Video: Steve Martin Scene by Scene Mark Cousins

Because I thought, you know, I mean, coming from the front, it makes it count too much.
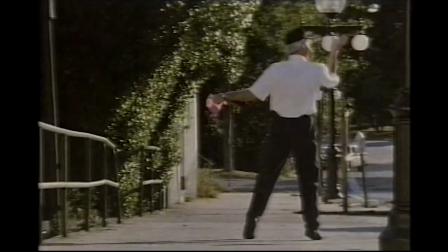[25:09]
But from behind, it's about shape, it's about, you know, the way your hands, you don't have to worry about what I'm saying.
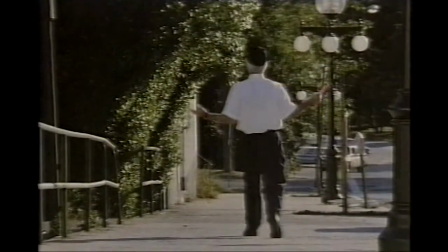[25:16]
If you're on me, then you think, what's he saying, what's he saying, what's he saying, but you get the idea this is just about walking away. Okay, and the next film you did was Planes, Trains and Automobiles, which was a big hit. a big hit and a very difficult movie to make right well physically I mean what happened in the movie actually happened to us we had to you know we had to chase snow we'd land in a town and the snow would melt and we'd have to fly to another town and pack everything up and planes would be canceled because it would be snowing and then we'd get there and then snow would be gone the next day and it was really a hard film it was a long long shoot and it was freezing and you know scenes where I'm in a, you know, John Candy's in a huge, you know, parka, and I'm wearing a thin little coat. There's some where we just laughed so hard because I was so cold and John was so comfortable.
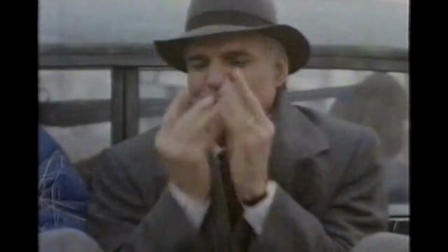[26:11] In the glove. Oh, just nip. A little part. Give him the goddamn glove.
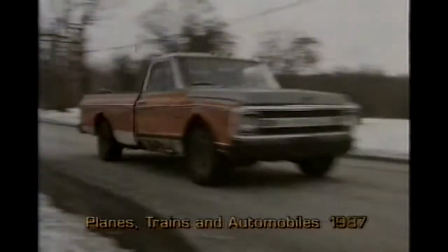[26:18] Are we there yet? No, little way to go yet. Beautiful country, though, isn't it?
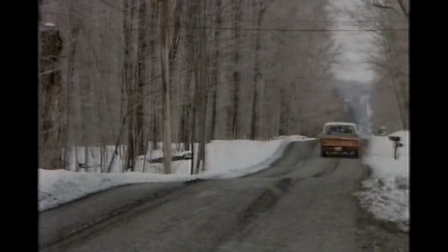[26:26] What do you figure the temperature is? One.
But I love the movie.
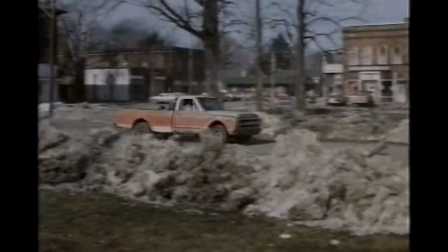[26:32]
This is, I think, one of John Hughes' best movies. One of his most adult movies ever. His comedy timing is really great.
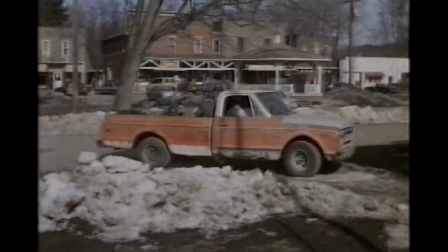[26:38]
I wish I'd direct more.
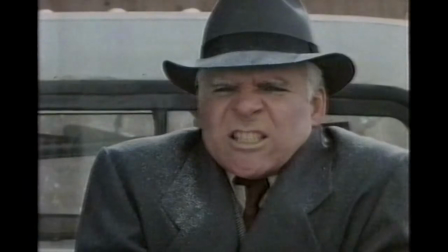The comedy comes from the clash between you and Candy, obviously, and if anything, you're the slightly straighter guy to start, at least. Well, we did ad-lib a lot in that movie. Yeah? A lot. And John Hughes, actually John Candy and I made a deal at one point because the movie was stretching and stretching and we were working long, long hours. We said, we're about five weeks in, we say, no more ad-libbing because we're ad-libbing and we'll cover it and then he'll ad-lib something and he turns around and covers it again. He was getting everything and encouraged us. We would ad-lib longer than the real. So he would let it run for 11 minutes without cutting. And it just finally just run out of film. How much of that appeared in the final film?
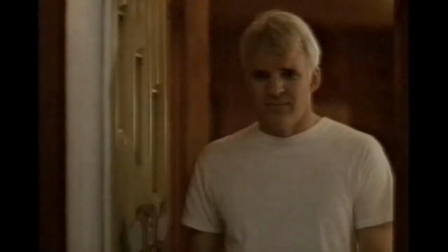[27:25]
Lots. Yeah, especially there's a scene in a motel room where we get drunk.
How's your drink?
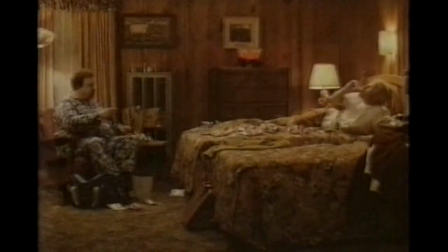[27:31] Good. Go for that one? Where have you been? You been to Italy? You had amaretto? I had amaretto and this is a gin. What gin?
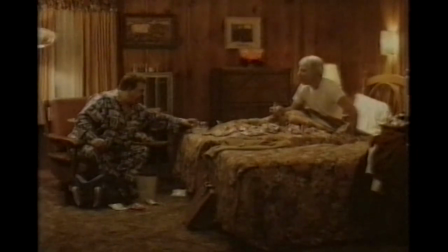[27:42] Give me that, is there a tequila there? A little Mexican trip. Tequila?
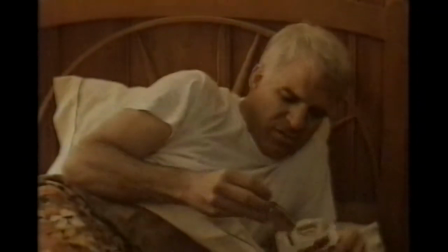[27:47] There you go. Come on up. Is this a good combo or what? No, probably not.
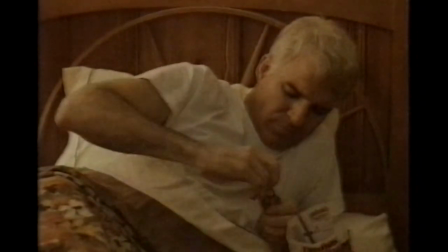[27:54] Me, I'm going back to Jamaica,
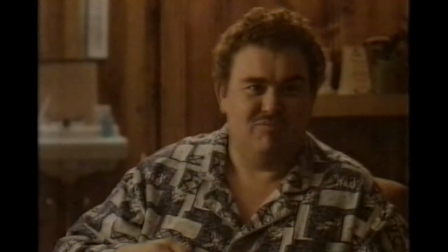[27:58] Jamaica man, go to Jamaica, have some rum man, dig it, I re, I re, man.
And the original cut of the movie is four and a half hours long. Really? Yeah. Now there would be a director's cut to see. The next clip I've got is of Dirty Rotten Scoundrels, made in 1988, which was a remake Yes, did you see the original afterwards? I'd seen it when I was a kid, but We didn't want to look at it before. It was kind of intimidating and It's you and Michael Caine and you're two kind of Shysters on the Riviera. Well, I'm I'm the newcomer con man, and he's the old-world Lordly sophisticated kindly con man and I have no principles and he has all the principles Yeah, and this character of yours is like the opposite of your character in Roxanne, isn't it? Yeah, yes, because he's not decent in a way. No, he's sort of he's peg ignorant in these Brash likes women doesn't he or at least at the beginning. He said he just has no get his own.